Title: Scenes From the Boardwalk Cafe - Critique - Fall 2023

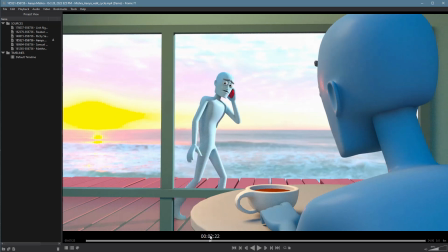32:59 One, as the character hits and slows down, this is fine,
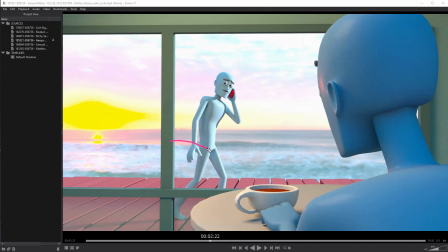33:02 but we'd expect that as they kind of move into position here, that they'd probably come back up a little bit as part of the pause, as opposed to just here and then just sinking slowly down. It doesn't sell quite as well.
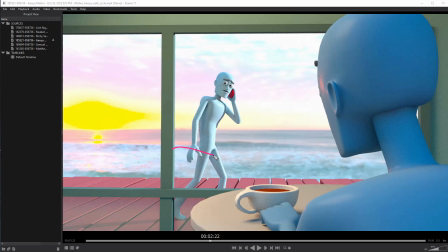33:15 If someone's going to actually kind of stop, they probably even come down and then circle back a little bit on the route to actually come to a complete stop. So I'd want to play with that follow through a bit. Again, just right now it's not reading very well.
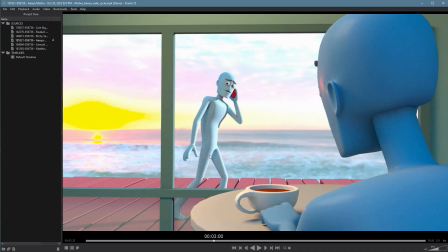33:28 There's also the issue that the character is slowing down, and while they're slowing down, they actually pick this foot up off the ground.
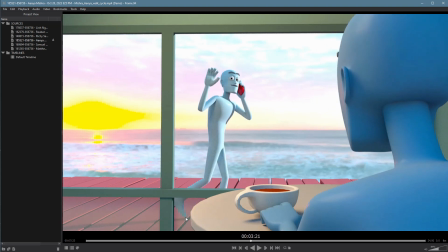33:35 No one would do that. So here, you're thinking about it really well, but I think the better thing to do is just keep the toes on the ground.
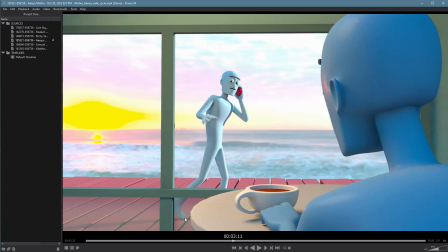33:43 That's much more believable, rather than move up onto the tip of the toe. This is really a weightless position. I don't use it much just because it doesn't sell well. I kind of push to that position very quickly as part of the release of the foot coming off the ground.
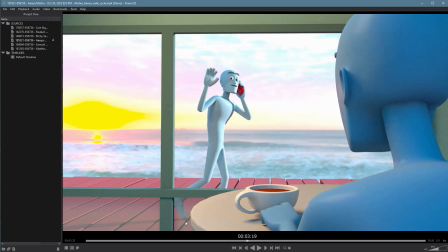33:58 So don't pause on that spot. That looks weird. Just keep pressed on the ball of the foot, and that'll keep the weight, and I think that'll help a lot.
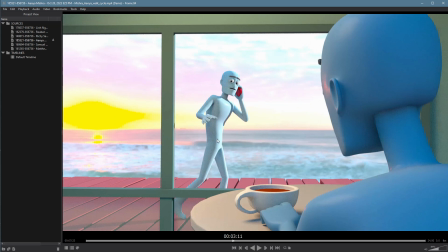34:10 Yeah, and again, I think it's just because it's such a slow, steady stop right there on the route that it feels awkward.
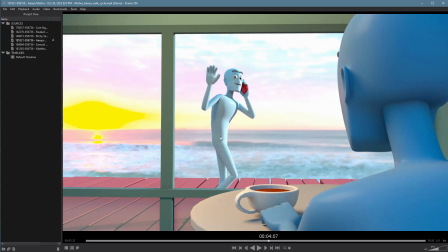34:17 At this point, I think you'd actually probably come to a stop or maybe push up again.
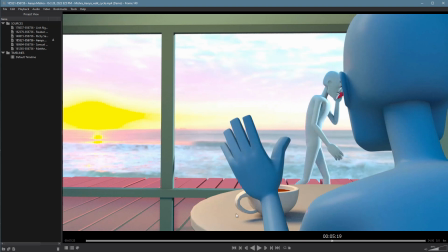34:22 So one of those things I think that definitely needs to have a little bit of play on it.
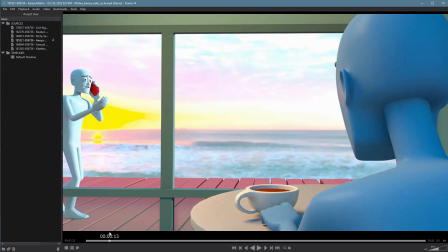34:26 You have some minor issues that are super easy to fix on the feet. Here you have a tendency to hit this position with the foot, and then the foot stops going. And then again, the release is a really slow release into the down pose.
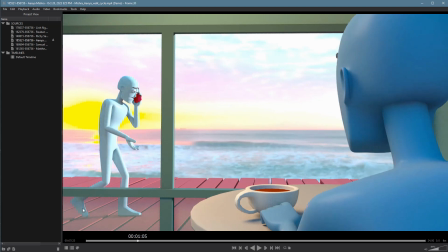34:45 So this is the contact. As you go into the down, you should still be pressed on the ball of the foot, not up on the toe. You only go to the toe position when the foot foot actually leaves the ground. So that should be happening right here, not all the way back here.
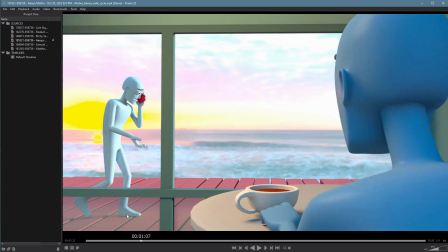34:59 Let's see if we can see it in this foot too. Yeah, you can see this foot moves forward on the ball of the foot correctly right here,
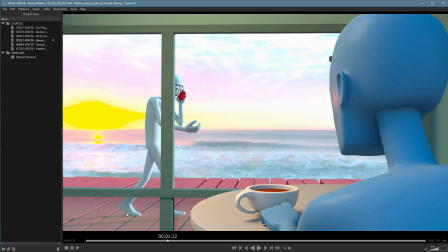35:06 but then it stops in space and then continues on with the floating up on the toe.
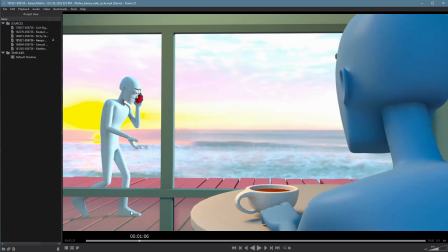35:11 Probably even worth, you're good enough, it's worth shooting reference or just watching your feet to see how they release from the ground. I think that'll help a lot and give you some ideas of how to make this look better. But you got to have that foot continue moving forward.
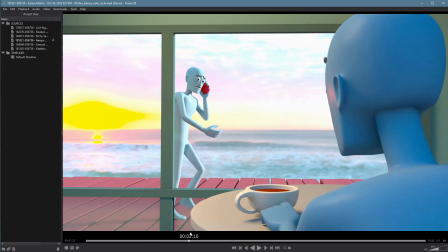35:24 It should be continual rotation all the way through until the foot's in the air. So that would help out a lot too.
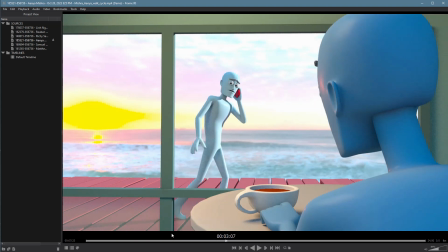35:33 I love that second glance there. This would be nice to put some blinks in here.
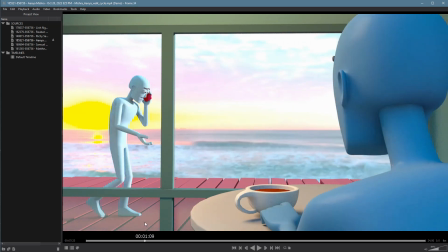35:38 I don't think he's blinked the whole time. That also feels awkward. So now that you know more about blinking, you can also do that.
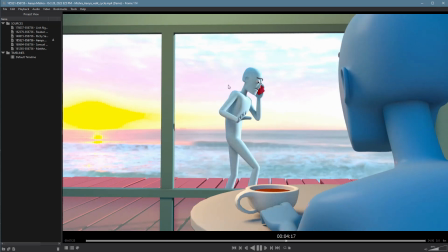35:44 Little wave is great. I love the little fingers on there. It's really nice. Beautiful overlap on that.
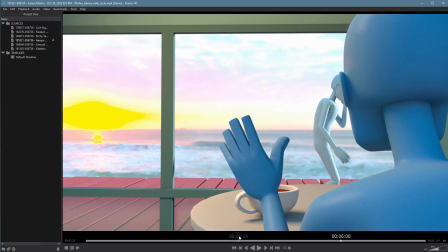35:54 I like you haven't overdone the overlap here. I think this part feels very natural.
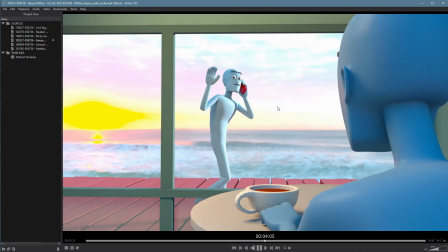36:00 That being said, as we get to this part and he starts walking off again, his upper body does get a little stiff. That could use a little bit of softening and sweetening as well.
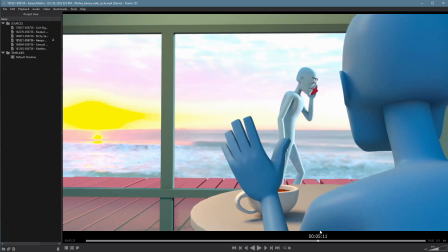36:10 Watch your poses right here. He's really launching forward to get to this up pose,
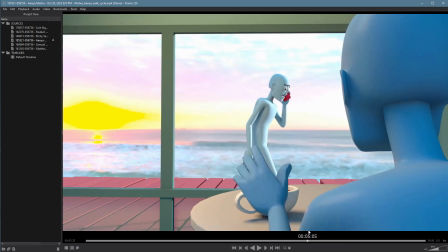36:17 which means he's probably not moving quite far forward enough right here, or he's just too far forward in his up pose.
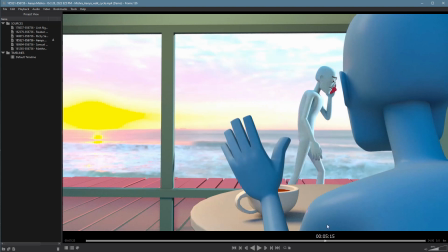36:24 It's one of the two. Actually, he's too far forward in the up pose. I can see it because when he hits the contact pose, he just stops in space right there and comes straight down. So your up pose needs, the body needs to be farther back to keep a consistent movement here. And this one feels okay.
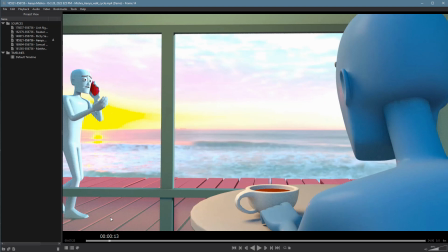36:41 So minor things to fix. It's a great performance. I love the setup. This one could definitely be portfolio quality. You just got to go back there and add in some of those changes and you're good to go.
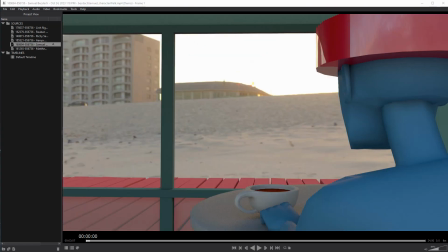36:52 So excellent work. Hey Sam, you're up next. Let's take a look at what we got.
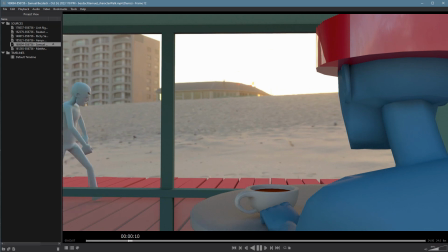37:00 All right, this is simple. I'm fine with simple. The character's personality definitely comes through, stiff and brutish.
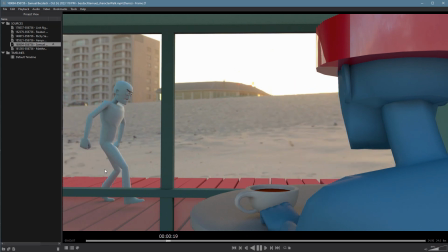37:08 The walk feels pretty good, but definitely feels a bit stiff and robotic. My guess is because it could use more overlapping action. I think gesture-wise, this one's okay.
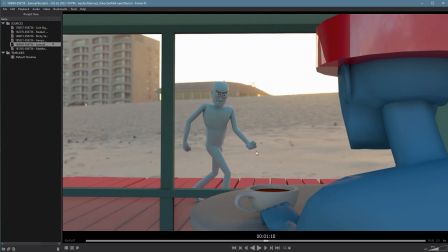37:22 It could be more fun. I'm not sure what this is. Is it like, oh, he flips him off. Okay. It doesn't read really well silhouette-wise. So his middle finger, especially at this speed, his middle finger gets completely lost here.
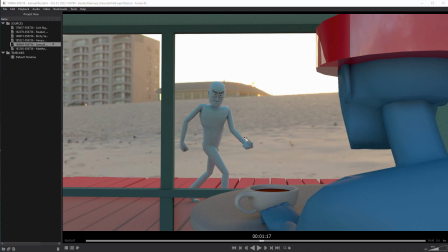37:38 This is a type of thing where you want his arm to come up, you know, like up here, something like this, and have the full classic, you know, silhouette happen there. I know this is a terrible drawing. Forgive me, it's a mouse. But this is going to show up.
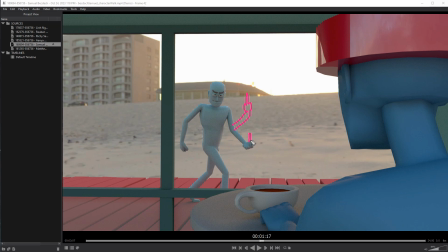37:53 This gets completely lost. You need that finger to be up like this so we can actually detect it. You might be able to get away with raising your wrist up, but I'm not sure if that's going to be enough to do it. But always be aware of that silhouette and how things are reading. I've watched this like 7 times and didn't get that he was flipping him off.
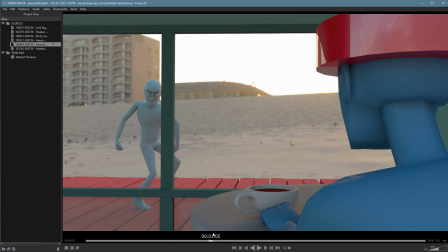38:10 It also doesn't feel directed, right? It feels like he's like his main gesture is flexing. So this like a little bit of a flick of the wrist doesn't read. So that could definitely be better.
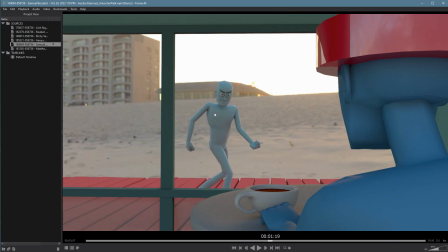38:24 You know, for the flex thing, I'd also say like, I'd rather him just, it almost makes more sense for him just to flip the guy off as opposed to like this like walking sideways flex.
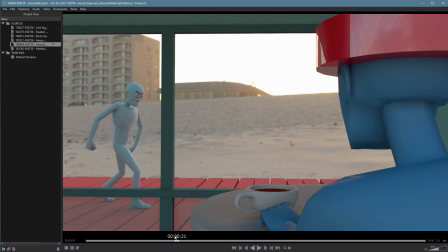38:36 He almost feels like a crab there. Like just as a performance wise, I'm trying to think of the situation where that would happen, where he wouldn't like stop and flex in the window instead. It just is such like it's a type of gesture you do directly to someone and yet he's walking sideways by him.
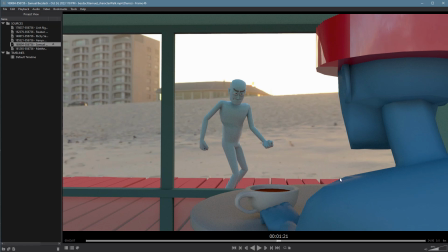38:52 So they don't really seem to mesh together in my mind in terms of a performance, in terms of selling his character. But definitely people walk by and give people, you know, flip people off and never stop walking.
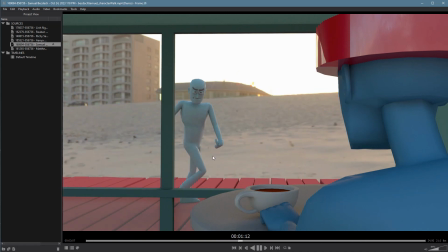39:05 So to me, that sells so much better. The walk itself, in general, I think I already said this, feels pretty stiff. I don't mind the speed. The speed kind of works for him. It's pretty funny, but it works.
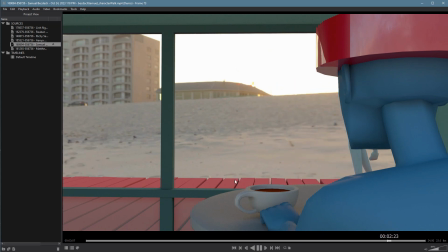39:20 I think you're close in this one. It just needs a little bit of love. I wouldn't recommend going back and changing this necessarily. You know, if I was going to do something here as a director, I would tell you, make him stop and flex for real,
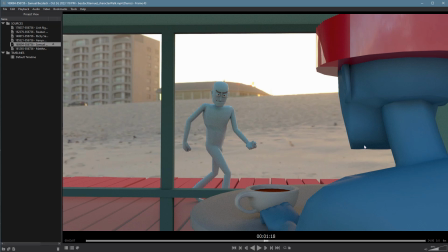39:36 like actually do the motion and then continue going on and flip him off as he leaves, or just make him flip him off and don't do the flex. It's worth noting that, here you can see in his back is getting ripped apart here.
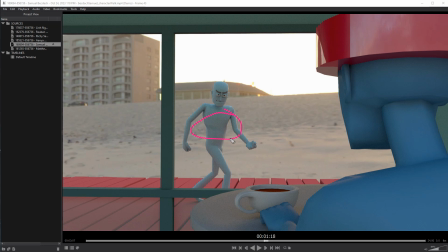39:47 Like, you don't have a great pose here regardless. It just feels like he's twisted to kind of get a better sell, but it's not a believable twist. So something else to keep in mind here.
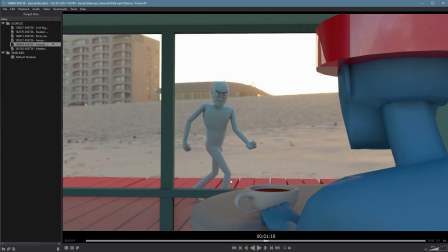39:57 So I think I would, if you're tight on time, the easiest fix would be maybe take away the full flex and just have it be a partial turn with the bird and have him like then go back to what he was doing. I think also part of that is that sideways look.
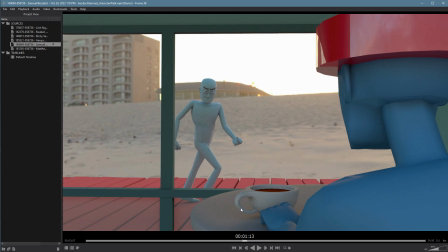40:12 He just does like the entire body at the same time and the head. He never, like, normally, of course, what would happen, his head would look over first. He'd notice something, then turn and flex. Like, there's no kind of thought process there. It's just like, here I am. So maybe just take that out and have him like look over, look like and do the bird, or even not look at him and shoot him the bird.
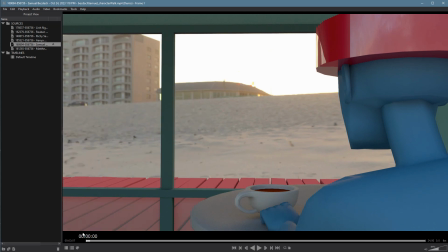40:32 Flip him off. I don't know if you know that term. When he comes out, the pose isn't playing the camera very well. Like, his arms, you can't tell he's doing. Looks like he's cradling a baby he doesn't have. It's a little confusing. Here, just, don't worry about the big arm swings.
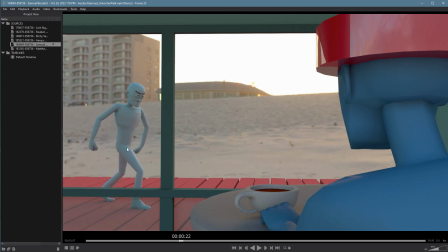40:50 You can keep this side like a little bit more restricted. Might be a better sell here. I do like the motion here of the finger, by the way. That one does work. Just it's the final silhouette that doesn't.
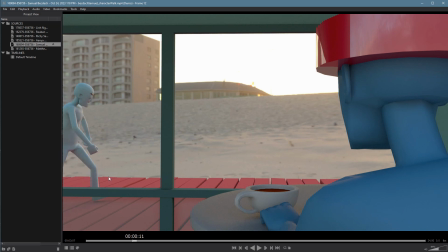41:06 In terms of the walk, a few things. So here, you're not completely smooth in this direction. So you can see as he comes in here with the contact, that looks pretty good.